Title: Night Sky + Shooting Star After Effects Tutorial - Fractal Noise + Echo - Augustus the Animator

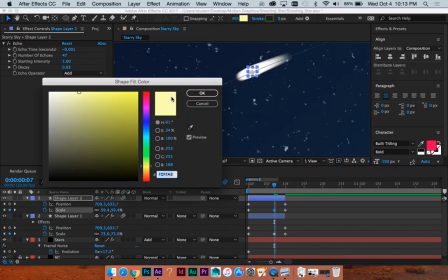(12:18)
And actually in order to even see this I need to for sure make this like brighter
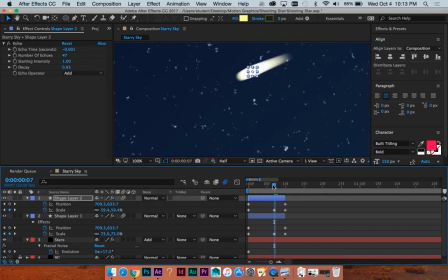(12:22)
brighter and then another thing to do or in order to make this like more visible because it just kind of looks yellow now um the whole thing looks yellow but also still super super bright like brighter
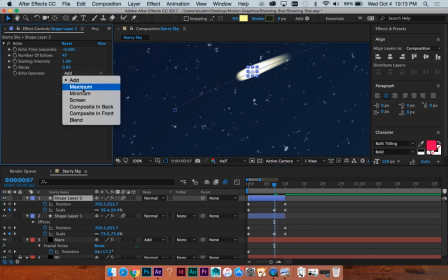(12:37)
than this color the blend mode i'm gonna do maximum yeah so that'll make it so it doesn't add and therefore kind of get blown out and then it's always good to play around with these two, because there's just a lot of things.
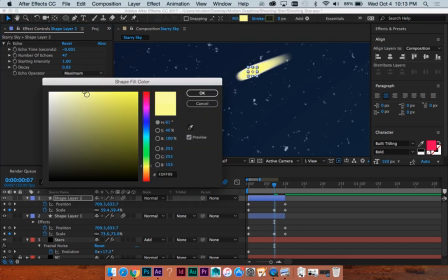(12:51)
We'll do maximum, and then maybe make this back to a closer, or the color that I had it at before.
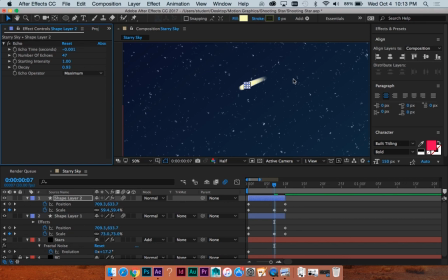(13:01)
It'll just give it a little bit of color depth, make it a little yellow, contrast against the blue. And if you don't like it, you can do whatever color you want, because you have the power.
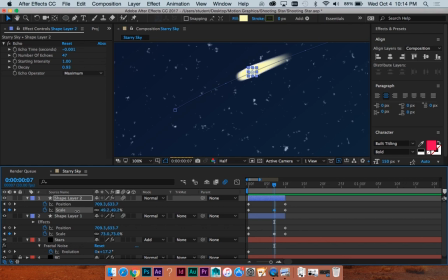(13:15)
I am gonna make this still a little smaller because I feel like it's overpowering the white a little because I wanted to just have like a yellow center kind of a thing okay so that's basically all you have to do
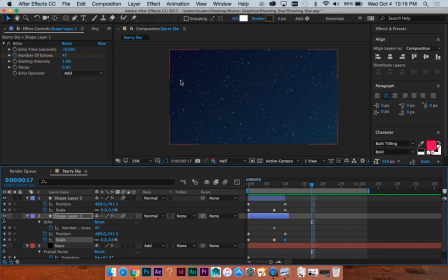(13:30)
for a shooting star it's just a moving circle with an echo not too bad I may actually speed this up slightly I'm going to select all of these guys, hit Alt and the left arrow, maybe do it with these one,
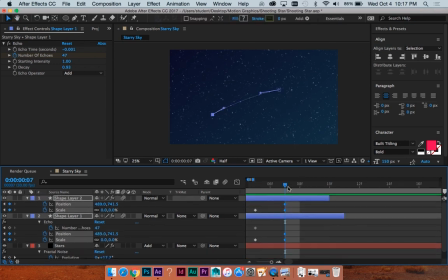(13:52)
yeah, not too bad. I'll just cut these guys off here, and actually, let's see,
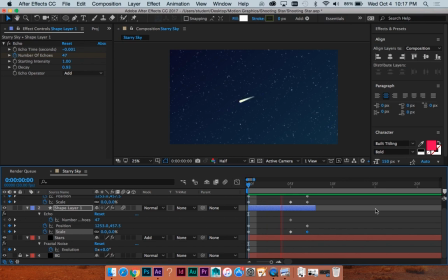yeah, okay. I think the thing that was bothering me about it coming to like too small of a point at the end, I'm just going to, for the last scale keyframe, instead of zero, do like 20-ish. and that I think looks a little more natural to me.
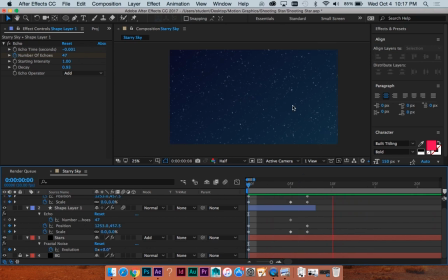(14:30)
So yeah, so you have a shooting star, you have a starry sky that twinkles, how pretty, and I think just as one last little bonus fun thing is just another way to use the echo.
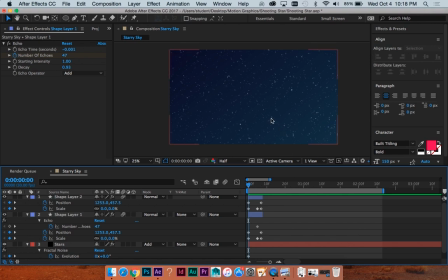(14:45)
I was messing around with this for my last Instagram post that I did and it ended up looking a little weird for that context, But I am going to just, well, actually,
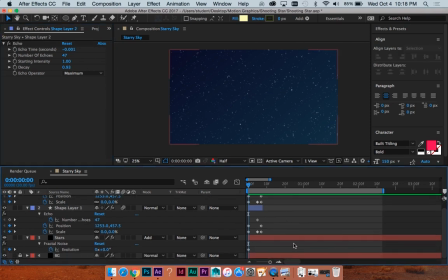(15:00)
yeah, I'll copy this echo effect and put it on the star layer, which is going to make this freak out a little bit. and let's see I am going to change these parameters
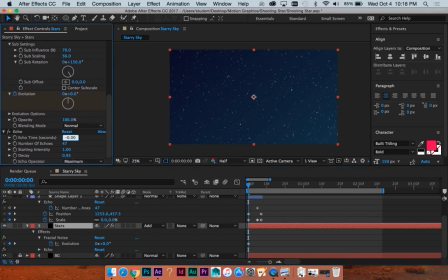(15:19)
let's look a bit closer to that standard or the default which was I think this number of echoes way less let's do like 10 for now and we'll do add again and
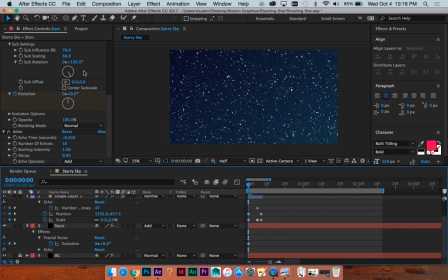(15:35)
then what we're gonna do is rotate this so you can rotate not the whole layer but you're gonna rotate the fractal noise effect because if you rotate the whole layer it's going
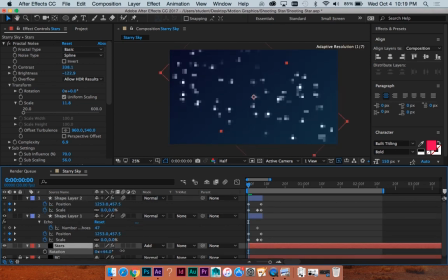(15:50)
to just like be weird and dumb like that not good so we're gonna rotate the effect